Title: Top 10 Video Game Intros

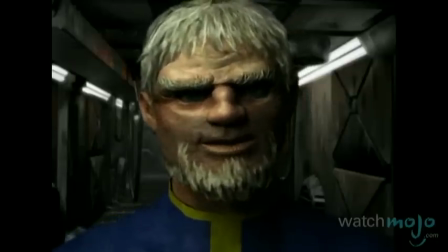(0:05) Ha! You're here. Good. We've got a problem.
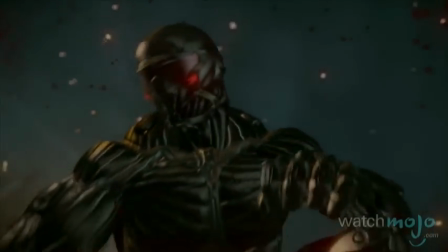(0:10)
No one's ever gonna finish a game if they don't get past the beginning.
Destiny's a bitch, huh?
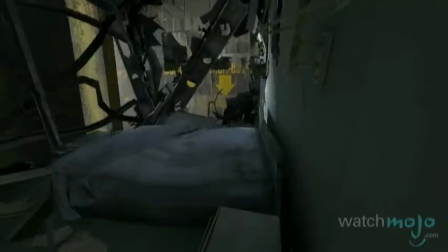(0:15)
Welcome to WatchMojo.com, and today we'll be counting down the top 10 video game intros.
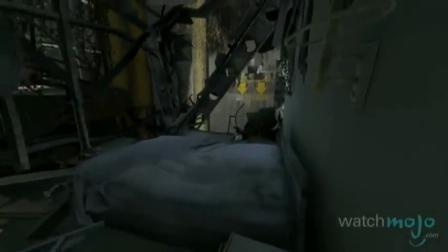(0:19) I'm gonna attempt a manual override on this wall. Could get a bit technical.
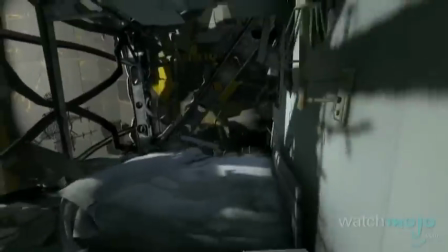(0:24) Hold on.
Our criteria is simple.
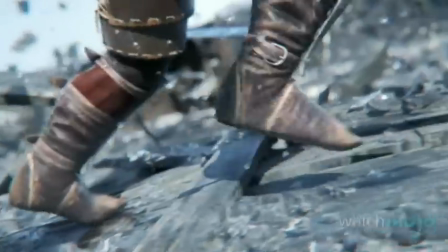(0:28)
These are the intro cinematics and opening sequences that excited us for the adventure ahead and stayed with us long after the game was completed.
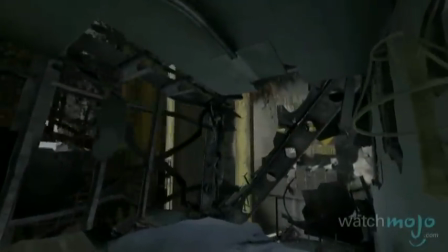(0:35) You'll figure it out. Seriously, do hold on this time.
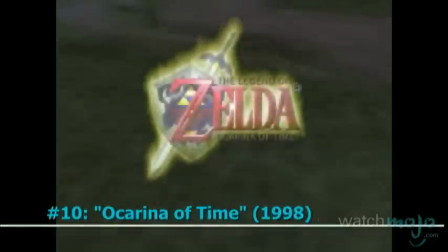(0:42)
Number 10, Ocarina of Time.
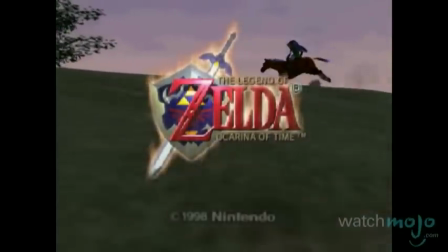(0:47)
Kicking off our list is the opening that let fans know that the 64-bit future had arrived in a big way.
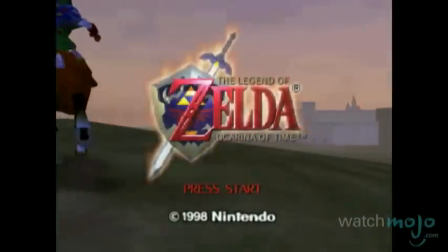(0:53)
As the first time that the Zelda series had been created in three dimensions,
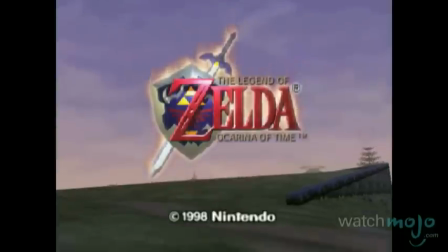(0:57)
the scale and epicness of the adventure was demonstrated by the simple yet stunning animation of Link riding a horse through the vast land of Hyrule.
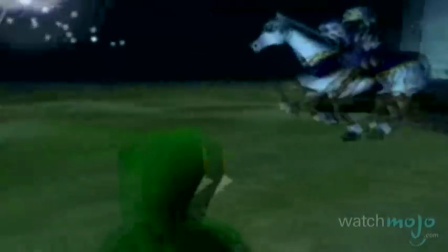(1:05)
Of course, that was followed by Link's foreboding dream of a terrifying horseman and the darkness he would sow.
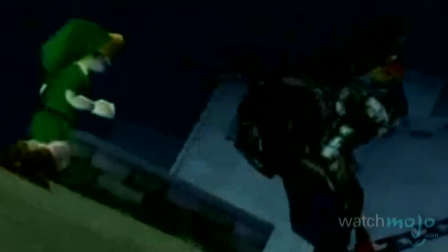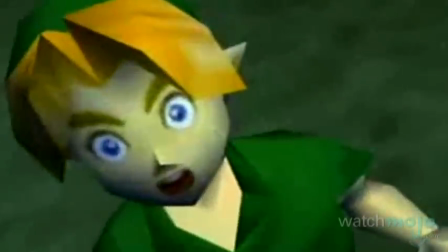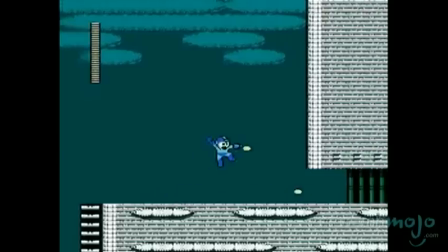(1:21)
Number 9, Mega Man 2. If one game can be credited as the Blue Bomber's greatest, it's gotta be this one.
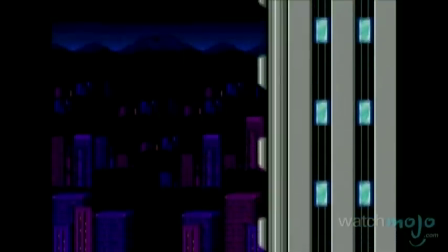(1:28)
We attribute that to the intro as much as the refined gameplay,
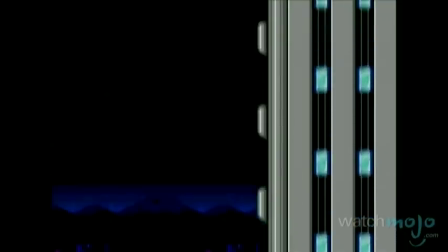(1:31)
as nothing is as pulse-pounding as the text giving way to the camera climbing a skyscraper with intensifying music, all building up to the reveal of the hero.
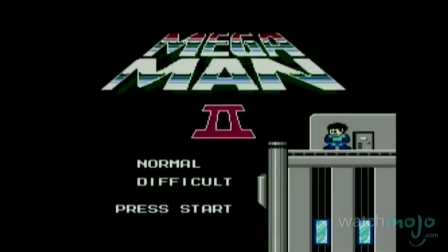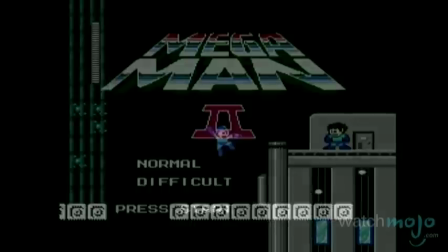(1:47)
It might be a bit plain by today's standards, but this was over 25 years ago.
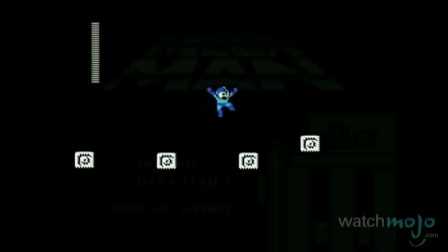(1:52)
It simply didn't get much more epic for the NES generation. Press start already.
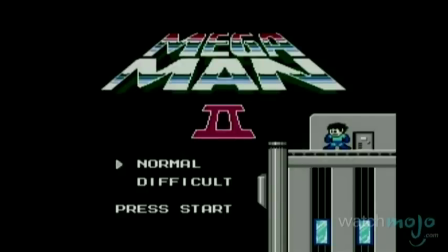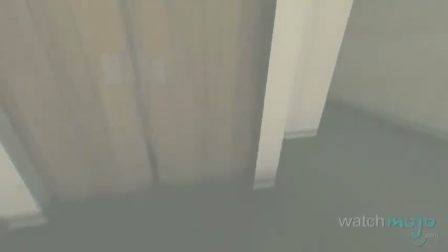(2:02) Good morning. You have been in suspension for 50 days.
Number 8, Portal 2.
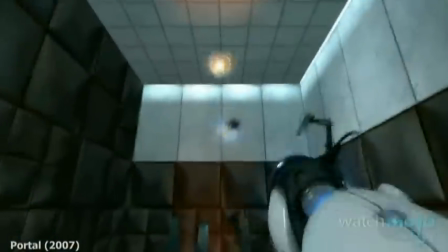(2:09)
Our first trip through the Aperture Labs led us on a surprisingly memorable and mind-bending experience.
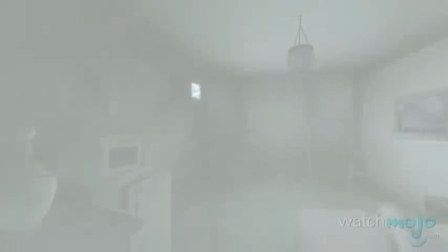(2:14)
Pushing the situational storytelling to new boundaries, Portal 2 begins with you coming out of suspended animation, twice.
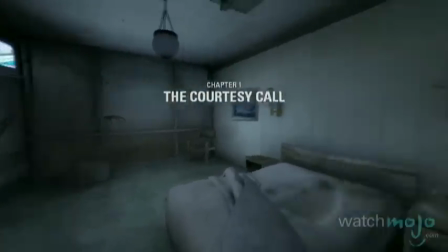(2:21)
With the second, we knew something went horribly wrong as the room had aged significantly.
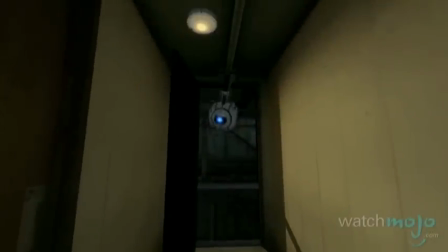(2:27) Ah! Oh god, you look good. Looking good, actually.
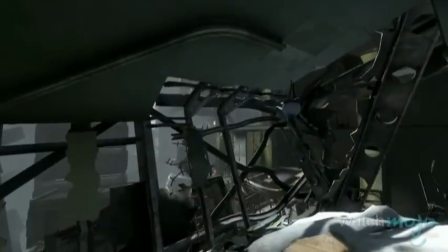(2:31)
After a jarring meeting with Wheatley, you're taken for a rather bumpy ride through a startlingly large and clearly decaying facility.
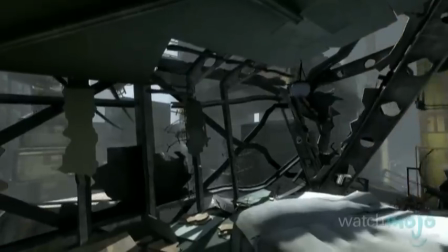(2:38) If anyone asks, tell them as far as you know, the last time you checked, everyone looked pretty much alive.
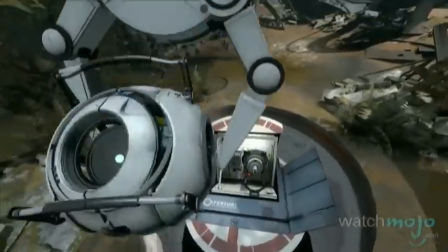(2:44)
And soon come face to face with our old friend GLaDOS, who, as she would put it, is still alive.
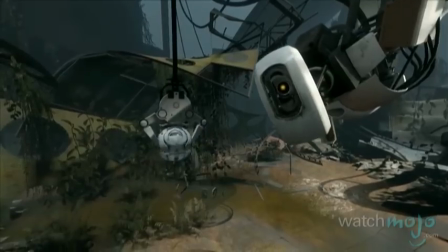(2:50) Look, we both said a lot of things that you're going to regret. But I think we can put our differences behind us.
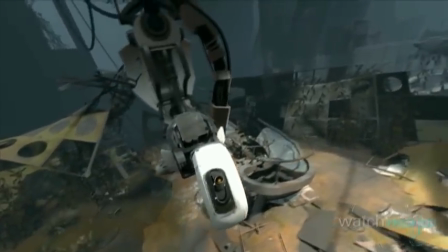(2:58) For science, you monster.
Number 7, Batman, Arkham Asylum.
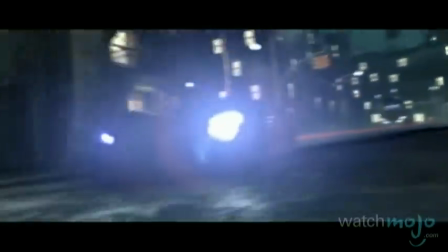(3:05)
What can we say? Expectations were not running high for a good Batman game at the time.
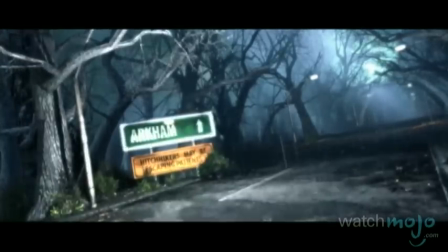(3:10)
Thankfully, by the time we're given control, we knew things were on the right track. With the Batmobile rushing to Arkham, we see that Batman has finally captured the Joker.
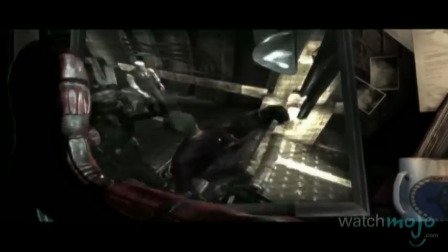(3:17)
Mission complete, right? Yeah, right!
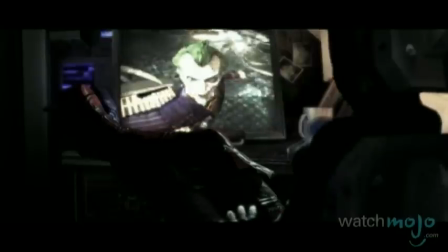(3:21)
Well, all is not as it appears in the Asylum, as what first seemed to be campy dialogue gave way to the first chapter of a riveting Batman tale,
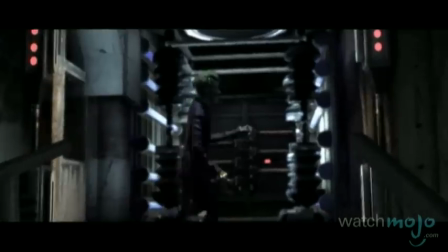(3:28)
one that rivaled the very best offerings from the page and the silver screen.
Welcome to the madhouse, Batman!
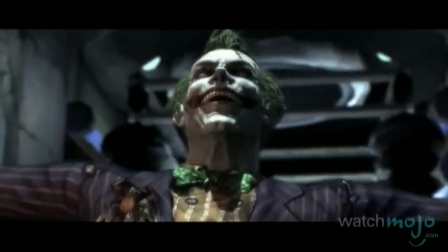(3:35) I set a trap, and you sprang it gloriously! Now let's get this party started.
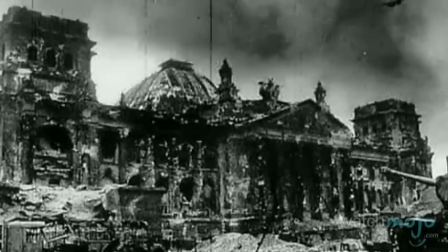(3:46) War. War never changes.
Number 6, Fallout.
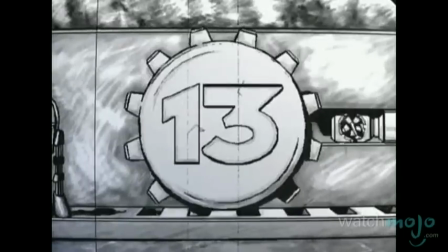(3:51)
This game features a nuclear apocalypse, and you play a survivor who emerges from Vault 13, one of 122 vaults spread out across the country.
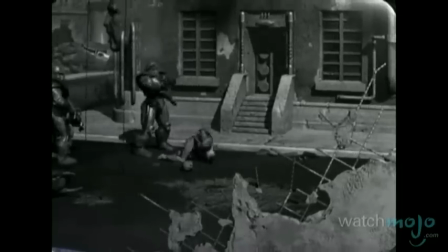(4:00)
The gripping tone and grim, sardonic humor the series has been renowned for is set from the get-go,
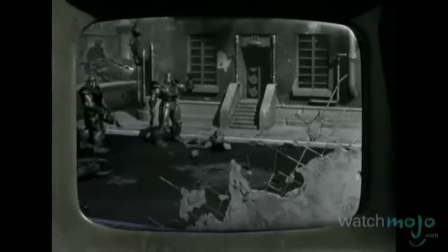(4:05)
as the eerie crooning plays over the grim but cheerful ads that flicker on the derelict TV screen.
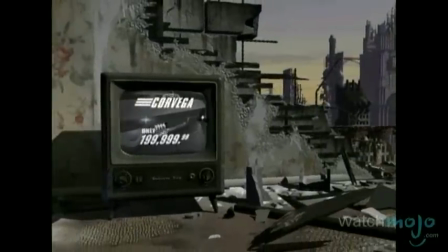(4:13) Maybe